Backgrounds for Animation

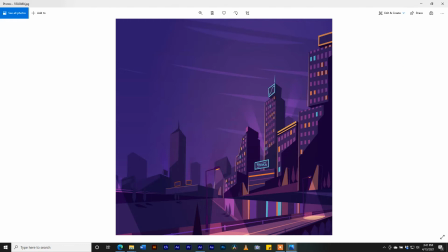246s
Okay, so let's look at different examples of backgrounds in cartoons that we know.
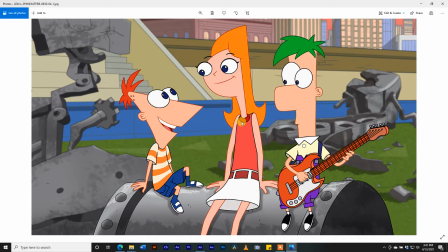254s
Phineas and Ferb. Okay, look at the solid, okay, the solid outlines of, all right, our characters here. All right, they stand out because the background tends to be, in fact, it is blurred out a bit.
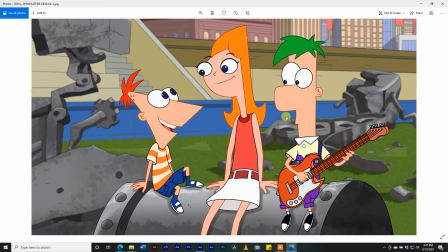272s
Okay, they're using something called depth of field. All right, where you see the object that we focus on being sharp and the background being blurred out. This is another technique that you use because you want the focus to be on the characters. All right, so from this, let's look at another shot from Phineas and Ferb. Okay,
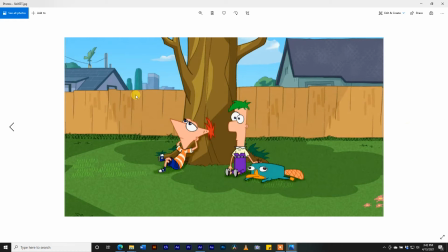297s
All right. Notice that they don't use solid black outlines. The outlines, sorry, are a darker version of the color. Okay. So for example, if the tree, we have a lot of shades of brown in the tree, the outline would be the darkest brown.
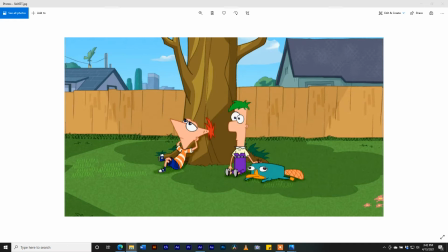314s
Okay. Yes. So let's look at another example of cartoons. Look at Kick Buttowski.
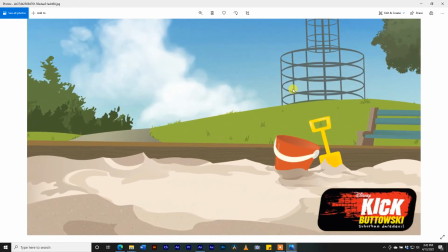321s
There's just one background here in Kick Buttowski. All right, we're not using any kind of outlines on these backgrounds. We just let the shades, the different shades of that color do the trick. Look at all the browns in the sand, the light browns, you know? Okay, look at the greens.
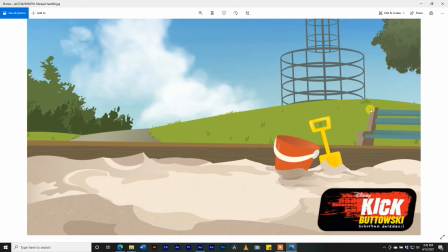339s
Okay, look at the gradient in the grass here. It gets darker to lighter. Okay, look at the gradient on the road here. All right, here's another one.
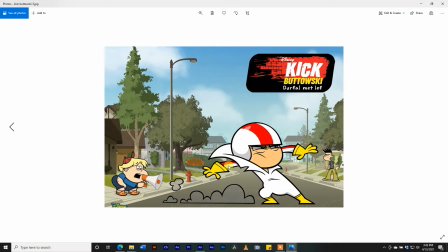350s
Okay, look at how Kick's outline is very solid, black, edgy, black outlines here. Whereas the background, it's soft, you know.
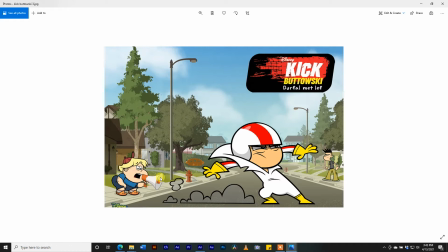366s
It's subtle. There are no dark, harsh outlines around that. Okay, that's to differentiate the foreground from the background. It keeps your focus on the characters. Okay, if you have to look at another example, The Simpsons. All right, The Simpsons right here.
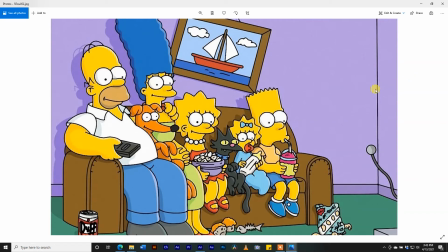383s
Notice that yes, The Simpsons make use of shadows, as we can see here. All right, but it's not very intense. All right, usually The Simpsons are flat.
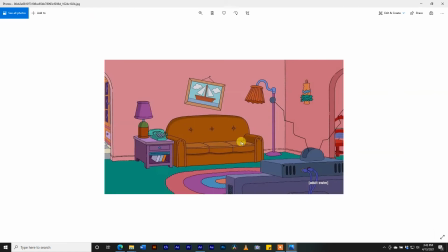396s
Okay, if you have to look at one of the backgrounds of the couch in the Simpsons, okay, it's flat. The colors are flat with just a couple objects being shaded.
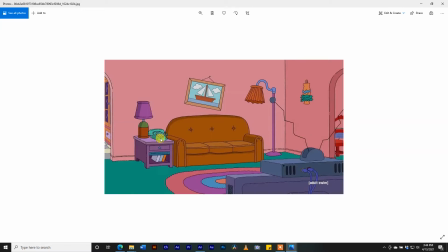408s
Look at the phone here. We have one dark area here on the phone. All right, if you look at the Simpsons house, okay,
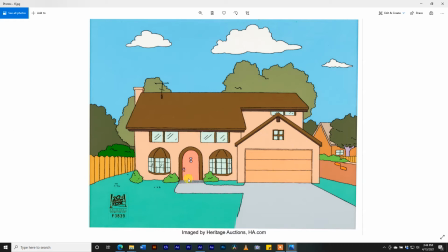418s
all right, if you look at the Simpsons house, everything here is flat. Okay, and the shading, the different shades and tones of the colors, the trees and so on, will do the talking for you.
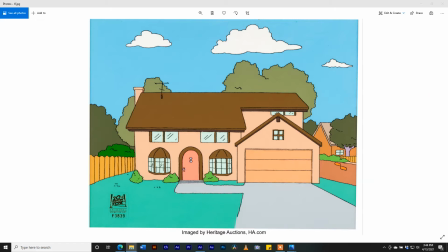431s
Okay, if you have to look at Invader Zim tends to be more monochromatic.
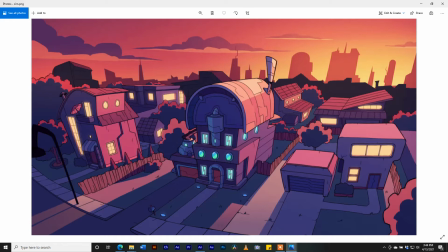438s
That this means that the backgrounds are basically one color and we use different shades and tones of that particular color. All right, here is one of the character in the background, over the background.
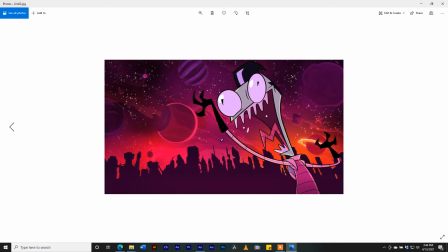451s
Yes, you can see that a lot of purple and so on. Add some pink in there. Okay, but the character still stands out. All right, now when it comes to background, I tend to lean towards,
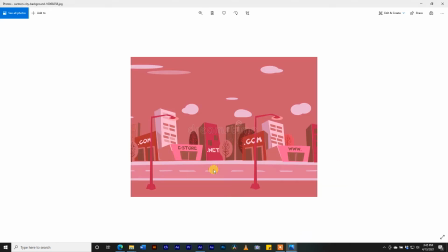470s
okay, the style of, you know, stylized.
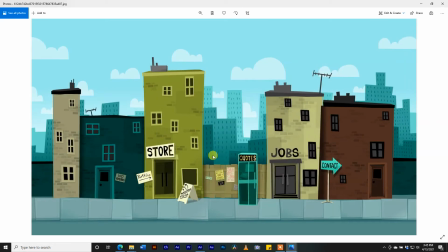475s
Like, let's go on to this we saw before. Okay, this is something that I would do. It's not my work. Okay, something I grabbed off from Google, but this is something that I would do. All right, keep it simple, you know. So this is what we're going to do.